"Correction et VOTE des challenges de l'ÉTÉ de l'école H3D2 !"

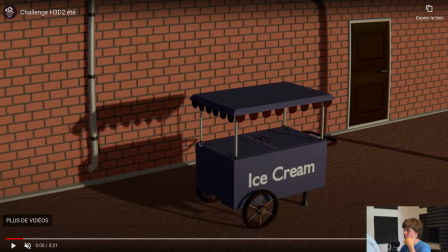38:49 Je vois Hervé qui dit que les bouteilles sont pleines. Ça avait peut-être plus soif.
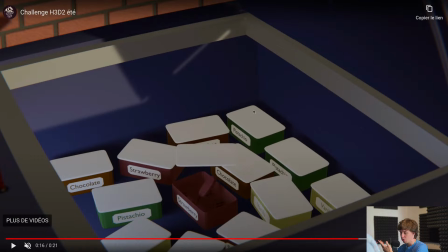38:53 Donc on a le plan d'ensemble qui est au début, donc qui est en fait finalement le premier travail, le premier plan, et la deuxième partie où on voit l'intérieur des glaces, qui est quasiment en fait un second boulot.
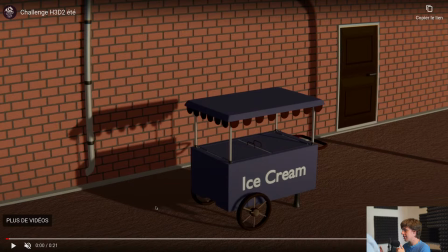39:00 Donc je vais faire une comparaison sur les 2 boulots séparés avant de parler de l'animation. Donc là, si je prends cette image là, qu'est-ce qui va moins? Et ben là, ce qui va moins ici, c'est qu'en fait il y a beaucoup de choses dans ce projet qu'on on comprend pas. Alors on comprend ce qu'on regarde, on voit bien que c'est un truc de glace avec une porte, etc.
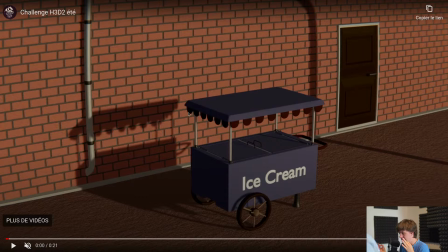39:19 Mais il y a un truc qui nous paraît un peu off, on fait. Putain, c'est bizarre, il y a un truc qui va pas. Alors, bah du coup, je veux pas te faire patienter plus longtemps. Le souci, il est simple, il y a un problème de proportion dans cette image. Il y a un problème de proportion et de logique au niveau de la position des éléments.
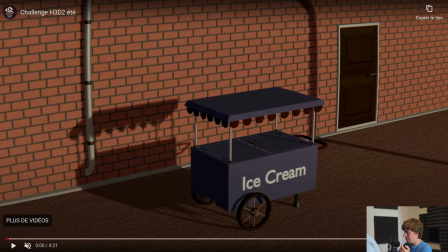39:34 Pourquoi il y a un problème de proportion? Bah c'est très simple à comprendre, tu vois. Si je prends ce truc de glace ici, ok, et que je le mets à côté de la porte. Alors il y a 2 solutions. Ou en fait, j'imagine que le truc de glace, ça c'est un truc pour abriter la tête des gens. Et du coup, la taille d'une personne arrive à peu près ici. Mais du coup, la porte elle est infiniment trop grande.
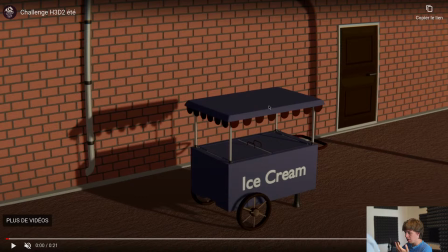39:53 Ou alors, c'est ça qui est petit. Et du coup, la porte est à la bonne taille. Et du coup, bah, ça c'est beaucoup trop bas. Et encore une fois, même chose, le truc qui ouvre la glace, il est beaucoup trop grand.
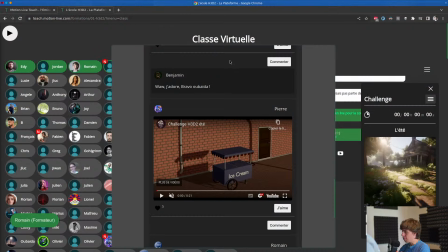40:06 Bref, il y a un souci de proportion entre le stand à glace et la porte.
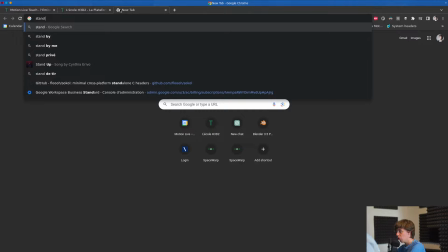40:11 Et la preuve, hein, si je te montre un vrai stand à glace, tu vas voir que ça ressemble pas du tout à ça en termes de proportion.
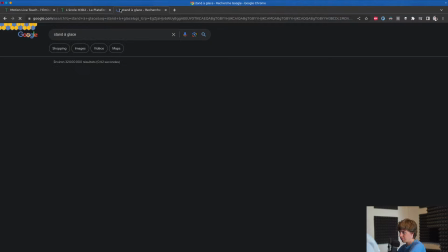40:16 C'est ou beaucoup plus grand ou beaucoup plus petit en fait.
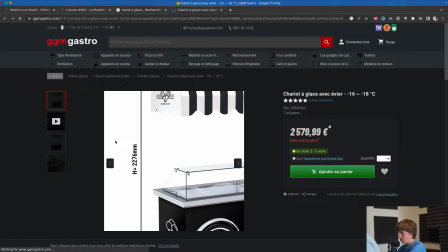40:22 Hop, voilà. Tac, je prends le stand à glace ici, tu vois. Putain, ça coûte cher un stand à glace.
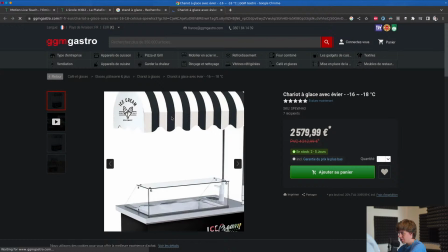40:27 Tu vois que les gens, là, leur tête elle est là. Elle est à cet endroit-là, la tête des gens. D'accord.
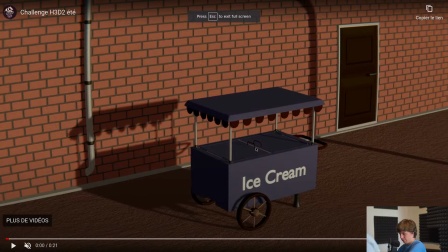40:32 Et du coup, bah, toi ça peut pas fonctionner. Si sa tête elle est là, lui, il y a un énorme problème. D'accord. Donc il y a un souci de proportion, et c'est ce qui fait en fait que toute l'image est un petit peu off. Et les proportions, comme je dis souvent, c'est pas un problème de taille directement dans Blender ou dans Maya, hein.
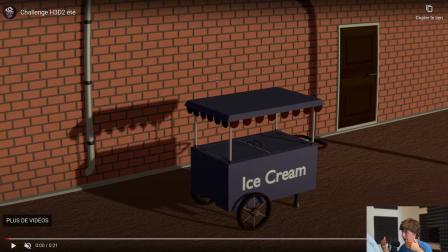40:48 Est-ce que t'étais vraiment sur la bonne mesure? C'est la question, c'est est-ce que par rapport aux autres objets c'est proportionnel? Est-ce que la taille de la porte est cohérente par rapport à la taille de, je sais pas, du poteau, etc. Et du coup là c'est ça, t'as un problème entre la taille de ta porte, de ton truc à glace, et aussi, j'allais dire, de ta taille de tes briques. Tes briques, elles sont un petit peu trop grosses. Alors, ça dépend si on prend par rapport au truc à glace ou par rapport à la porte. Et après, ça...
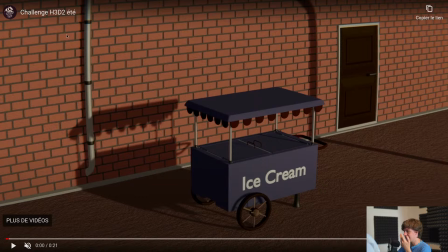41:08 Enfin, pourquoi c'est là? Est-ce que t'as déjà vu dans la vie comme ça un mur de briques comme ça, tu vois, et d'un coup il y a une gouttière qui descend toute seule et qui part dans le vide comme ça? Non. C'est extrêmement rare, et c'est même, ça n'arriverait jamais en fait.
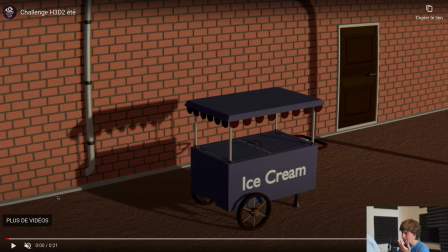41:27 Les gouttières, elles ne partent pas dans le vide comme ça en mode sur la route, tu vois. Et ça, bah, en plus, comme elle est en plein sur le tiers, c'est un truc qui attire le regard de ouf, et ça n'apporte rien à ton image ici. Ton image aurait été mieux sans, je pense, d'accord. Deuxième truc, du coup, qui va moins bien dans cette image, c'est ton éclairage.
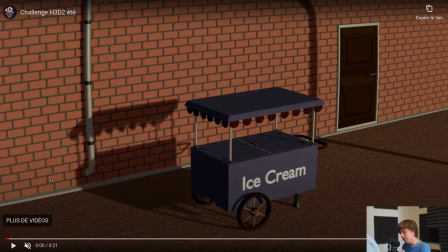41:42 Ton éclairage, même remarque que... à peu près même remarque que Marina. Là, il est directionnel, ton éclairage, mais il manque une HDRI, c'est clair et net, hein, là, il n'y a pas de réflexion d'HDRI. Et aussi, il est pas du tout assez fort. Ton éclairage, il est beaucoup trop faible. On a l'impression qu'on est en... Bah, ça fait fade, en fait. Parce que ton éclairage est pas assez fort en termes de puissance.
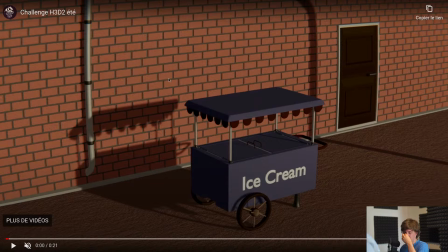42:04 Ensuite, hein, même chose, tu vois, ton mur est parfaitement long. Tu vois, il n'y a pas de fenêtre, il n'y a rien. C'est très bizarre. Tu vois, un mur, logiquement, il y a des fenêtres. C'est assez rare qu'on ait des murs de briques comme ça, hyper longs, sans rien. Donc, ça fait vite, on va dire, austère. Donc, voilà. Le truc aussi qui fait un petit peu cheap, hein, c'est parce que, du coup, tu manques de shader, de qualité de shader et de texturing.
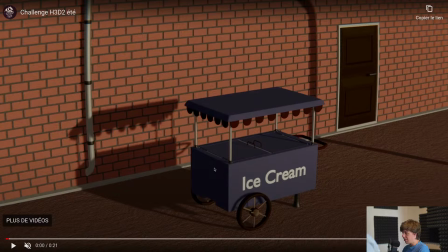42:23 Donc, sur ton projet. Ton projet est trop flat. Tout est d'une couleur unie. Et du coup, c'est ça qui va faire vite un peu 3D jeu vidéo.
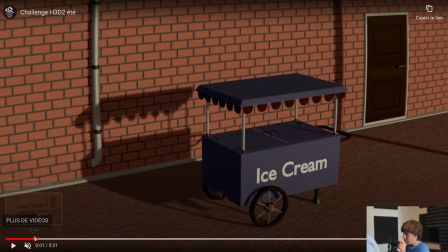42:30 Attention à la caméra. Hein, les caméras, pensez à avoir des mouvements qui soient linéaires sans trop de complexité.
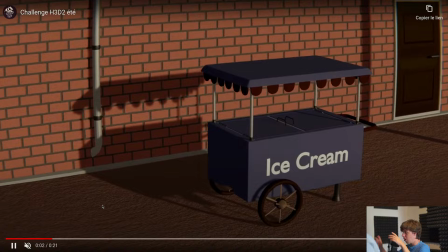42:37 Là, ton mouvement, il fait 3D. Pourquoi ?
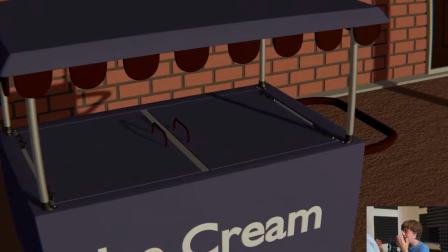42:39 Parce qu'en fait, ta caméra, elle démarre, elle bouge, elle tourne, tu vois, elle fait vraiment une position, une rotation, hop, elle fait une petite vague, elle descend, elle va...
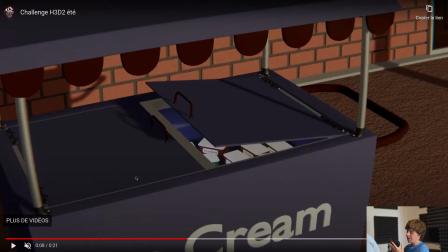42:48 Elle a un mouvement qui est impossible à faire en vrai, ta caméra, et qui est beaucoup, beaucoup trop... Alors, au moins, il est fluide, ça, au moins, il n'y a pas de coupure dans tes sauts, donc ça, c'est